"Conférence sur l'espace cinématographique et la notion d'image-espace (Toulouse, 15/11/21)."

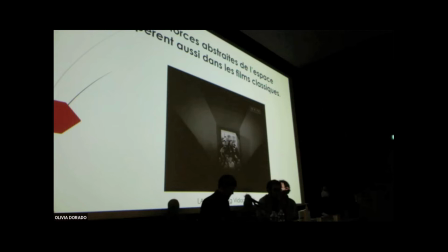979s
Comme dans ce plan, ce que j'adore, de la foule de King Vidor, dans lequel joue finalement la même tension entre profondeur et surface que dans Rhythmus 21, parce qu'en se rapprochant de la caméra placée en haut de l'escalier, lecture tridimensionnelle, le héros adolescent de la foule, qui monte vers la chambre de son père mourant,
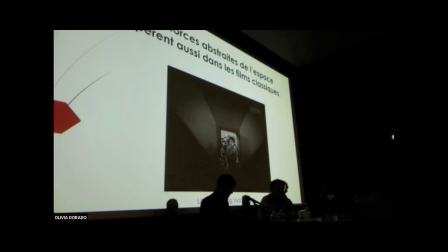997s
est symboliquement, en termes de grandeur projective, en train de grandir, lecture bidimensionnelle. Pourquoi ? Parce que la vie lui impose à cet instant de quitter l'enfance. Donc pour étudier comment fonctionne l'espace cinématographique en tant que puissance expressive fondamentale du cinéma,
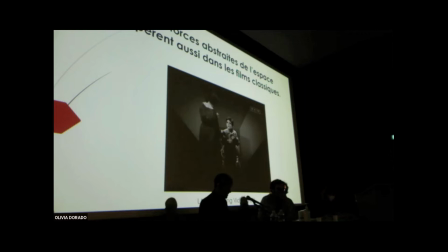1013s
je crois qu'il ne faut pas tracer de frontières intangibles entre les différents types de cinéma, entre le cinéma figuratif et le cinéma abstrait, entre le cinéma classique et le cinéma d'avant-garde, parce qu'en fait, tous ces types de cinéma sont liés dans l'exploitation d'un matériau-espace propre à l'image en mouvement.
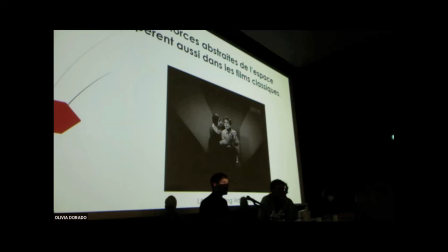1030s
Et comprendre ça, ça nous permet de revoir des films très classiques et très parcourus, hein, par exemple comme La prisonnière du désert de John Ford, dans lequel il y a un jeu abstrait de contraction et de dilatation de l'espace, instauré par la mise en scène de John Ford, notamment dès le plan d'ouverture, hein, très fameux,
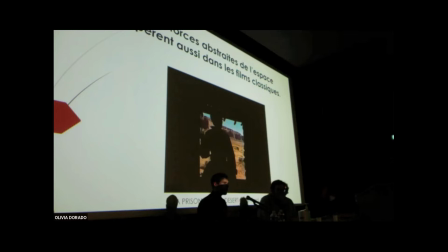1048s
qui nous fait passer de l'obscurité compacte de la maison à l'étendue lumineuse du désert, en inscrivant dans le corps du flic ou du film,
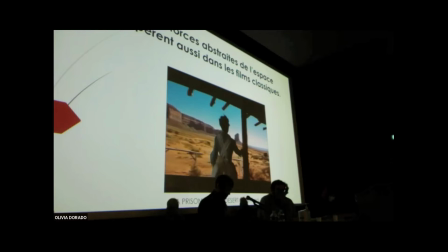1056s
pardon, un conflit dynamique entre d'un côté l'alcôve confinée du foyer et de l'autre le déploiement dans l'espace naturel. Ce conflit, il va bien sûr s'incarner bien sûr de façon plus concrète ensuite à l'intérieur du récit, mais il a déjà fait l'objet dès le premier plan d'une forme de dramaturgie pure des volumes de plein et de vide,
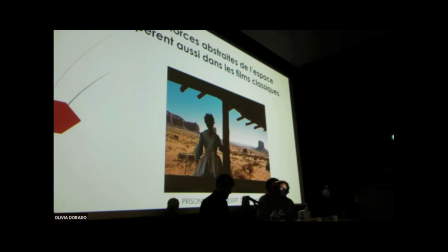1073s
sculptés par des effets d'ombre et de lumière, par des effets d'aplat et de profondeur, exactement comme dans Black Eyes de Stan Package que je vous ai montré il y a 5 minutes. Donc finalement ici, en disant cela, je m'inscris dans une tradition théorique qui est assez ancienne hein, dans l'histoire de l'art,
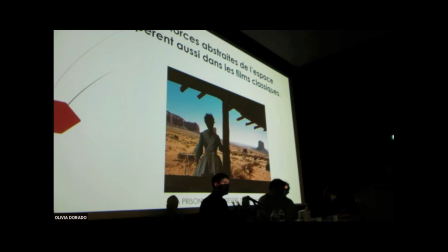1089s
qui consiste à comprendre le terme abstraction non pas comme une non-figuration, mais plutôt comme une vidée de forme autonome à l'intérieur des œuvres, quel que soit ce qu'elles représentent. C'est pour explorer cette idée que dans le livre, j'ai avancé cette notion d'image-espace,
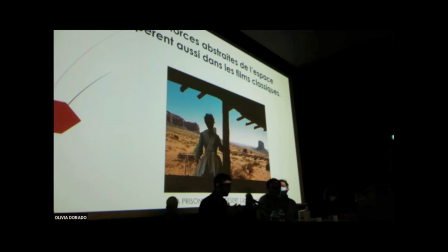1105s
l'idée que l'espace cinématographique ne constitue pas seulement un contenu de représentation, mais aussi et surtout une puissance plastique autonome de l'image de film. Donc ce qui compte, ce n'est pas la notion optique perspectiviste de l'espace
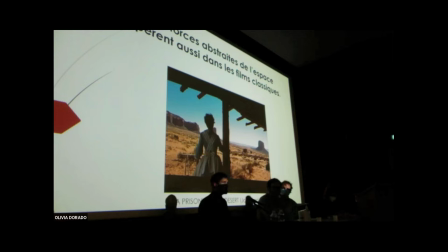1121s
représenté qu'on peut retrouver aussi bien au cinéma que dans les autres arts visuels, comme la peinture ou la photographie, mais cette image-là arrêtée, hein, ça pourrait très bien être un tableau de peinture ou une photographie. Mais ce qui compte, c'est le mouvement qui nous a amené à cette image dans le film de John Ford, c'est-à-dire l'espace cinéplastique et rythmique qui est propre au cinéma,
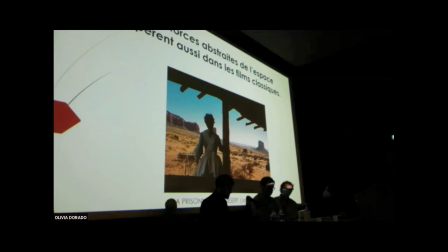1141s
cette espèce de jeu mouvant de volume qui engage notre corps de spectateur de façon charnelle. Et j'insiste beaucoup dans le livre sur l'idée que le spectateur de cinéma ne regarde pas seulement le film avec ses yeux, mais qu'il s'y confronte avec tout son corps.
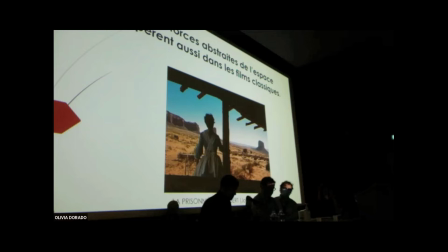1157s
Car tout est souvent une question de corps dans le cinéma figuratif, comme nous rappellera sans doute Clément Bechillot dans sa communication.
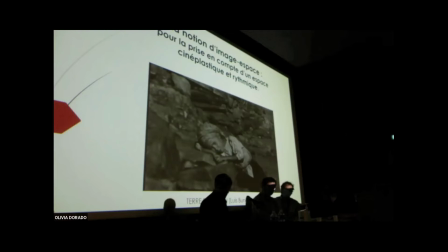1165s
Mais comme on peut le voir également dans cette séquence de Terre sans pain de Louise Buñuel, qui articule quatre raccords dans l'axe. On a vu d'abord un plan large sur la rue du village. Voici maintenant un plan moyen sur l'enfant malade.
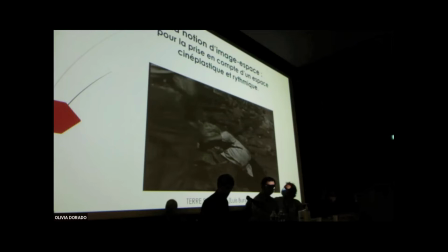1179s
Il va bientôt arriver un plan rapproché sur son visage.
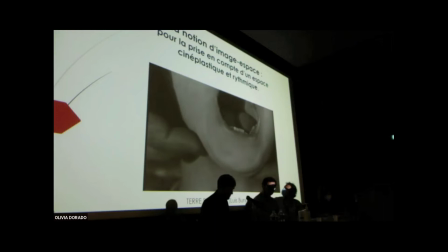1185s
Et enfin, un très gros plan anatomique sur sa bouche infectée au moment où la voix off nous annonce qu'elle va bientôt mourir.
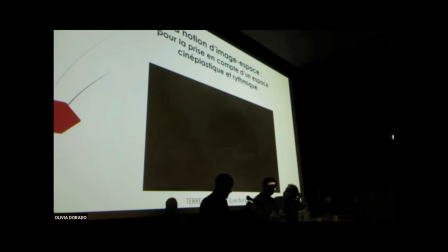1194s
Chaque coupe est donc vécue comme une contraction nouvelle de l'espace à l'intérieur d'un parcours en entonnoir dont la dynamique nous projette vraiment au plus près de ce corps que montre l'image. Et c'est ainsi, je crois, que ce film produit ici l'impression d'une plongée transgressive au cœur de la maladie.
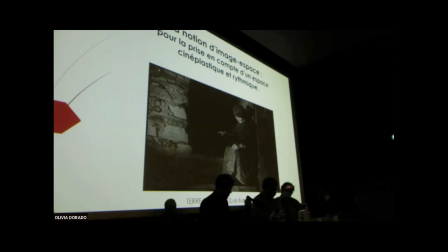1211s
Ce n'est pas seulement parce qu'on s'arrête sur ce dernier plan, ce très gros plan sur la bouche infectée, c'est parce que ce très gros plan arrive à la fin d'un parcours en quatre étapes qui est un parcours de contraction successive.
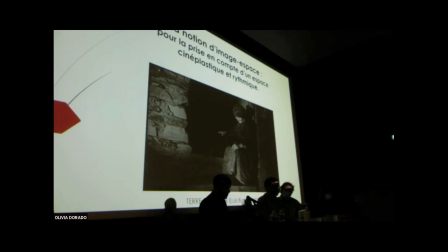1224s
Donc, quand on parle d'image-espace, je crois qu'on ne parle pas seulement d'un espace objet perçu par la vue, mais bien d'un espace phénomène senti par l'ensemble du corps. L'image de film ne doit pas être considérée seulement comme une fenêtre ouverte sur le monde, pour reprendre les termes de Bazin,
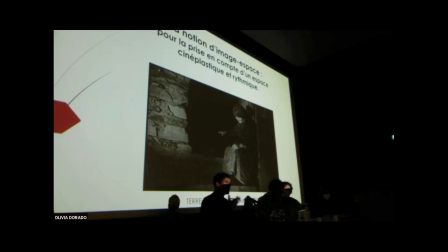1239s
ou comme une fenêtre ouverte sur un espace considéré comme étant déjà là derrière l'écran, d'une certaine façon. Elle doit être également perçue, cette image de film, comme une matière rythmique abstraite, une sorte de diaphragme, si vous voulez, dans lequel s'inscrivent en permanence des rapports spatiaux évolutifs de contraction et de dilatation.
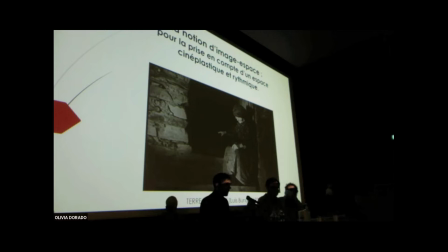1257s
Cette dramaturgie évolutive des volumes de plein et de vide inscrits dans le corps abstrait du film, c'est ce que j'appelle image-espace, nous l'éprouvons alors même que nous suivons le récit et que nous comprenons ce qui arrive au personnage.
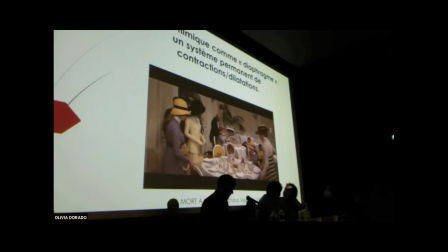1271s
Comme c'est le cas, par exemple, dans le film « Mort à Venise » de Luchino Visconti, où c'est essentiellement à la plastique spatiale des zooms et des dézooms qu'est confiée la dynamique des rapports ambigus entre le compositeur Aschenbach et Tadzio,
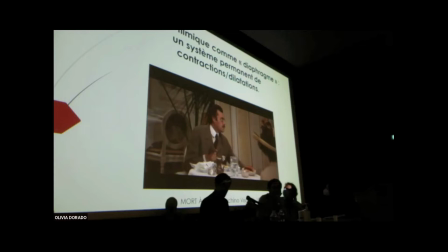1285s
l'adolescent dont il tombe amoureux. Alors, dans le monde de la fiction, ces deux êtres ne peuvent être autrement qu'à distance l'un de l'autre. C'est donc dans la matière même de l'image que l'espace entre eux se contracte, révélant l'intensité de leur échange.
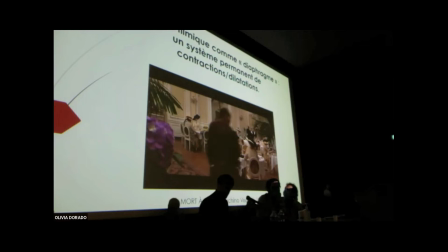1301s
Cette dynamique aboutit périodiquement à leur mise sur le même plan surface, comme ici, par l'effet d'un zoom avant dont la compression spatiale entraîne entre eux une soudaine proximité. On reparlera des questions focales avec vous, Luc Gélina, je crois, tout à l'heure.
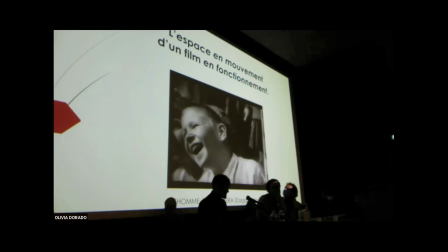1321s
Ce qui est certain, c'est que si on suit ce concept que je propose d'image-espace, ça n'incite pas à étudier les images de film comme des images arrêtées, figées, de la même manière qu'on étudierait des tableaux ou des images photographiques. Au cinéma, nous avons toujours affaire à une image en mouvement, à un film en fonctionnement,
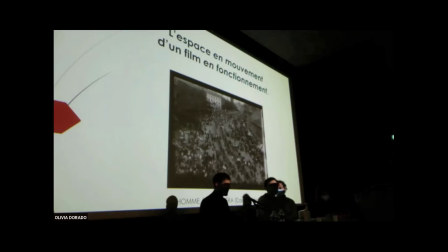1338s
c'est-à-dire à un espace rythmique et abstrait que ne possèdent pas les images produites par la peinture ou la photographie, ces dernières ont évidemment leur propre singularité. Mais l'image arrêtée, qui accompagne souvent nos analyses de films, constitue de toute façon un artefact, comme dirait Raymond Bellour.
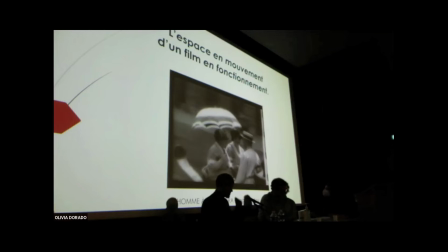1354s
Et comme le montre la fameuse séquence de la monteuse dans « L'homme à la caméra » de Tsiga Vertov, qui en confrontant le photogramme à l'image animée, illustre par anticipation, en 1929, certaines des observations qui seront faites 20 ou 30 ans plus tard par l'école de filmologie,
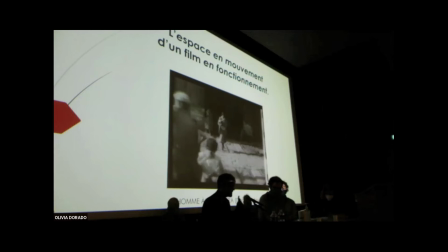1369s
et que Jean Mitry résume de cette façon, là je vous le cite, « Dans les images mises en mouvement, ce ne sont pas seulement les figures, mais c'est également l'espace représenté qui prend vie. Une sensation vibrante de relief supplée alors le volume irréel d'une simple perspective plane propre à l'image arrêtée.
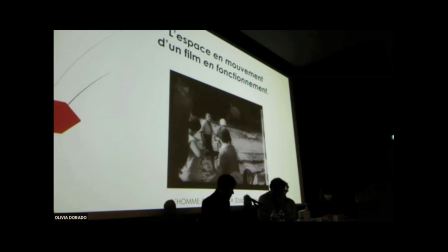1386s
» Alors, quand on entend image-espace, évidemment, ça amène à l'esprit, je crois, l'image-temps et l'image-mouvement, les deux livres de Gilles Deleuze sur le cinéma, et je dois d'emblée préciser humblement que mon livre d'inspiration
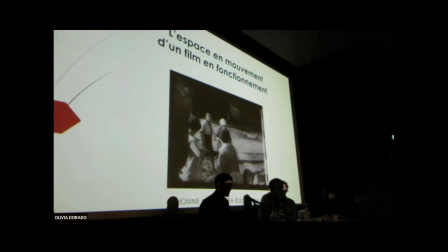1400s
phénoménologique ne s'inscrit pas du tout dans le même sillage théorique que celui de l'image-temps et l'image-mouvement de Deleuze. Et puis aussi que l'espace, ce n'est pas exactement au cinéma comme le temps et comme le mouvement. Le temps et le mouvement sont des phénomènes donnés d'emblée par le cinéma, alors que l'espace fait de toute façon l'objet d'une forme de reconstruction.
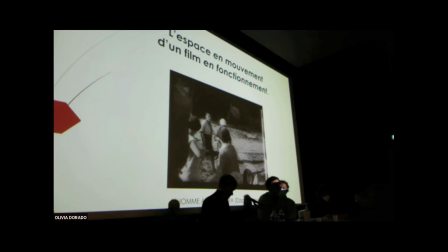1419s
Nous acceptons de voir un espace là où il n'y a que des taches lumineuses sur un écran. Par ailleurs, Deleuze avait une ambition très forte qui était de séparer aussi l'histoire du cinéma entre un moment de l'image-mouvement et un moment de l'image-temps, classicisme, modernisme, pour résumer, je n'ai pas du tout eu cette ambition-là. Moi, ce qui m'a beaucoup influencé dans ces deux livres, en revanche,
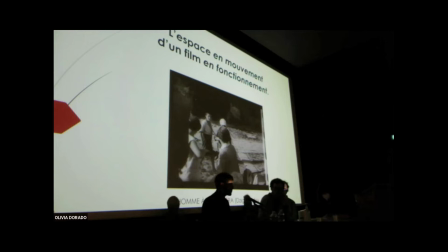1437s
c'est leur façon de présenter le cinéma comme une forme de pensée non-verbale en fonctionnement. Et en ce sens, le choix de la terminologie image-espace, c'était une façon de garder un peu le lien avec ces deux livres,
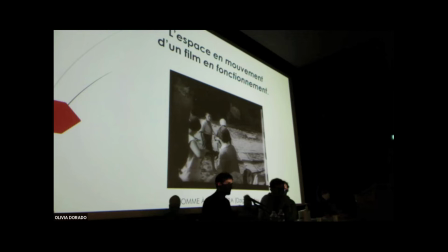1451s
en considérant donc le second terme de l'expression, c'est-à-dire espace, à la fois comme un enjeu thématique et existentiel traité par les films, et comme un matériau expressif fondamental du cinéma, ce que je crois ont été le temps et le mouvement également pour Deleuze.